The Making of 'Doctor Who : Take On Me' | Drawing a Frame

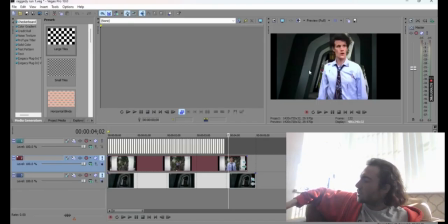18s
So this is the making of Doctor Who meets Take On Me part 3.
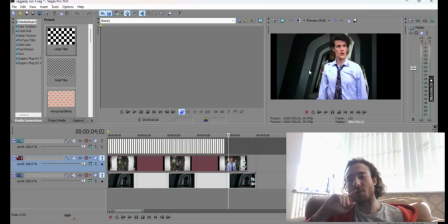23s
This is where I'm actually going to show you how I created a shot from scratch. The particular shot that I've chosen, it could have been any of them, but I chose this shot from Take On Me.
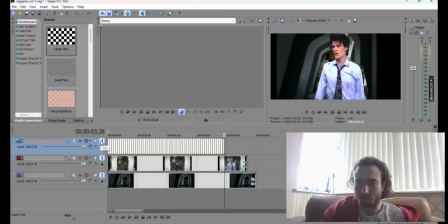35s
I'll show you the final frame. It's this particular frame here.
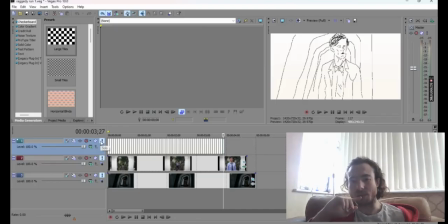42s
Because it involves a lot of different techniques which I found quite useful throughout the video, hopefully it'll be more interesting one to watch than some other frames.
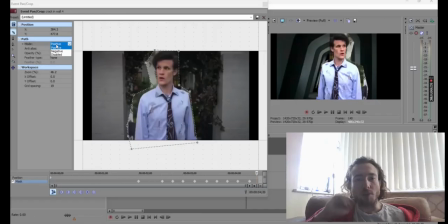50s
For this particular shot of Matt Smith's Doctor running down a corridor in Skaro,
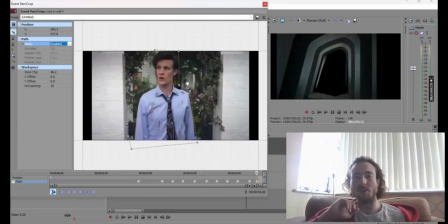57s
the original shot I'm using is this one here, which is from the 11th hour. I chose it purely because it had the right action and the right energy from Matt Smith.
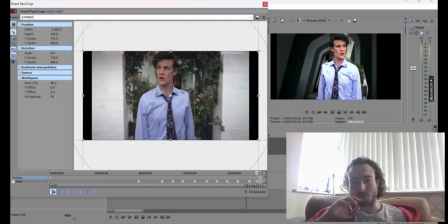70s
As you can see, I've flipped the shot. This is using Sony Vegas Pro 10.
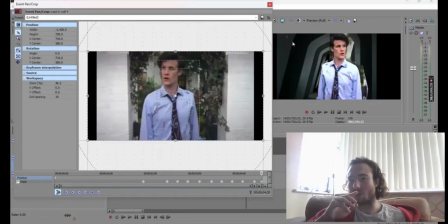79s
I flipped the shot to get him facing the right way because it was important for continuity that he's looking at the Dalek,
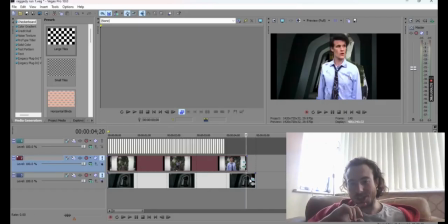86s
which is on the right side of the screen to his left. I've cropped him out of it.
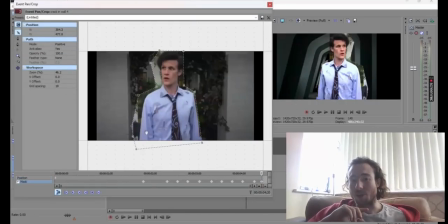91s
I didn't need to do a lot of cropping because the background and everything will be drawn in by me, so it wasn't too important for it to be a perfect crop.
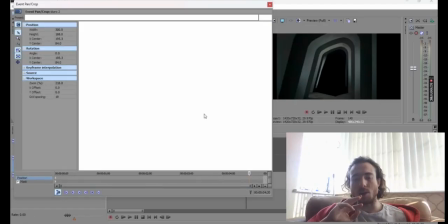103s
And in the background I've got this shot from The Witch's Familiar of a Dalek going down a corridor in Skaro.
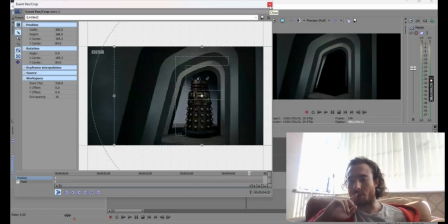111s
I could have used any shot of a corridor, I could have created one from scratch, but this is the one that I used, just a stock image,
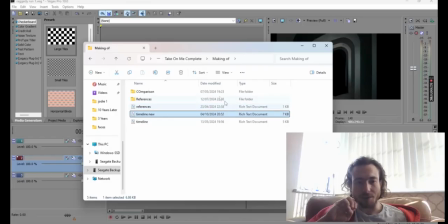119s
which I kept in this folder here. I've separated it all out into individual pieces,
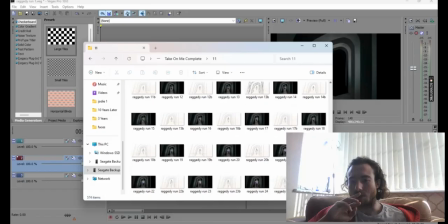129s
but I keep it in this folder here, which I named the Raggedy Man Run because it's based on
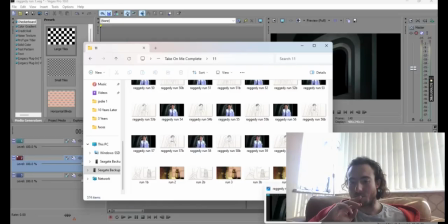138s
that particular shot from the Raggedy Man in the 11th hour.
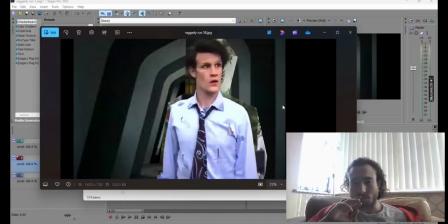143s
Frame 58 this is, and I'll show you how I animated it.
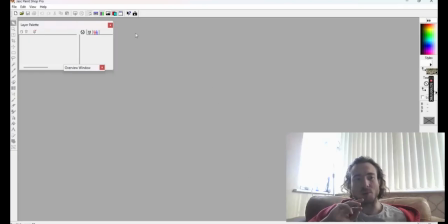149s
This is a program called Jask Paint Shop Pro. You could use any program at all that has a drawing tool or the amalgamation of tools that I'm going to be showing you.
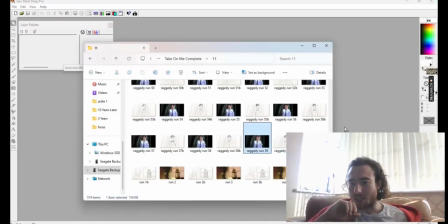160s
So I'll import this image in here, and this is what you get.
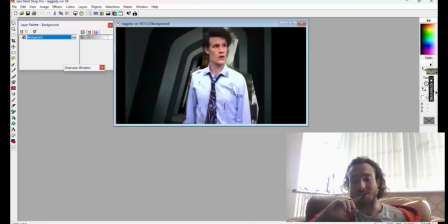166s
I am doing this from scratch. This isn't the original one that you'll find in the video.
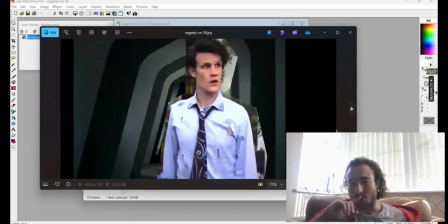170s
If I show you the comparison, this is what the shot is originally, and this is what I drew.
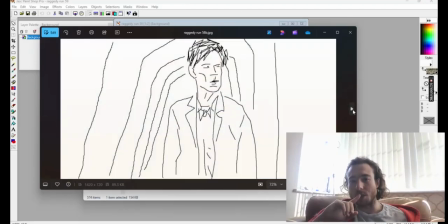177s
It does look quite rough at that stage. Oh no, that's the frame.
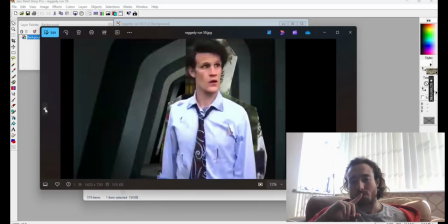184s
It does look quite rough, but that is all part of the process.
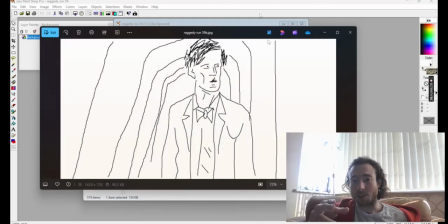189s
And I'll show you roughly how I created this frame here, but I am drawing it from scratch in this case.
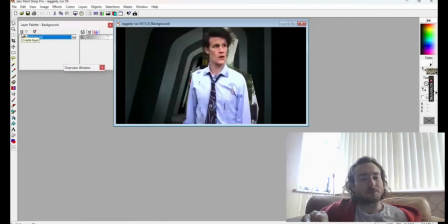194s
So this is your background plate. This is going to be what I'm basing it on. I create a layer here. This is your piece of paper, if you like. If you think about it as basically tracing a drawing, this is your piece of paper.
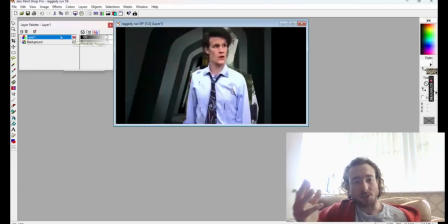212s
I'm going to turn the visibility off. That turns it into essentially a piece of tracing paper, if you like. And this layer here is the drawing. So you can see I'll be drawing on here, and then I'll click that, and it becomes the piece of paper.
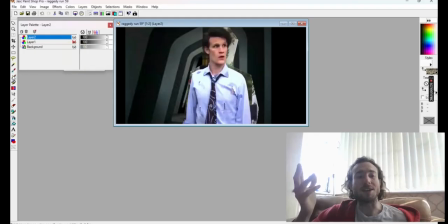227s
Essentially, I'm digitally creating the makings of how Take On Me was done.
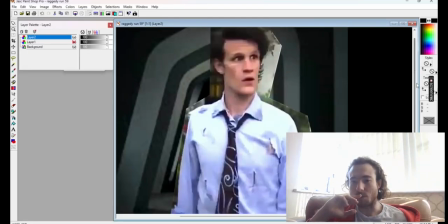234s
I could start drawing anywhere on this frame. I'll probably start with the costume because that's going to be the most difficult part.
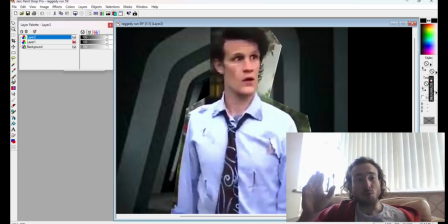242s
On this particular shot, I would have liked to have done everything as close to how it's going to be drawn in its entirety in the frame, but on this particular case I didn't have the shot of him wearing the tweed jacket,
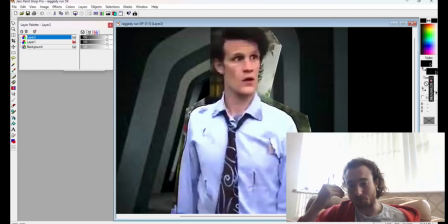258s
so for continuity I had to imagine that. I could again have had that put into the original frame for me, but I didn't feel the need.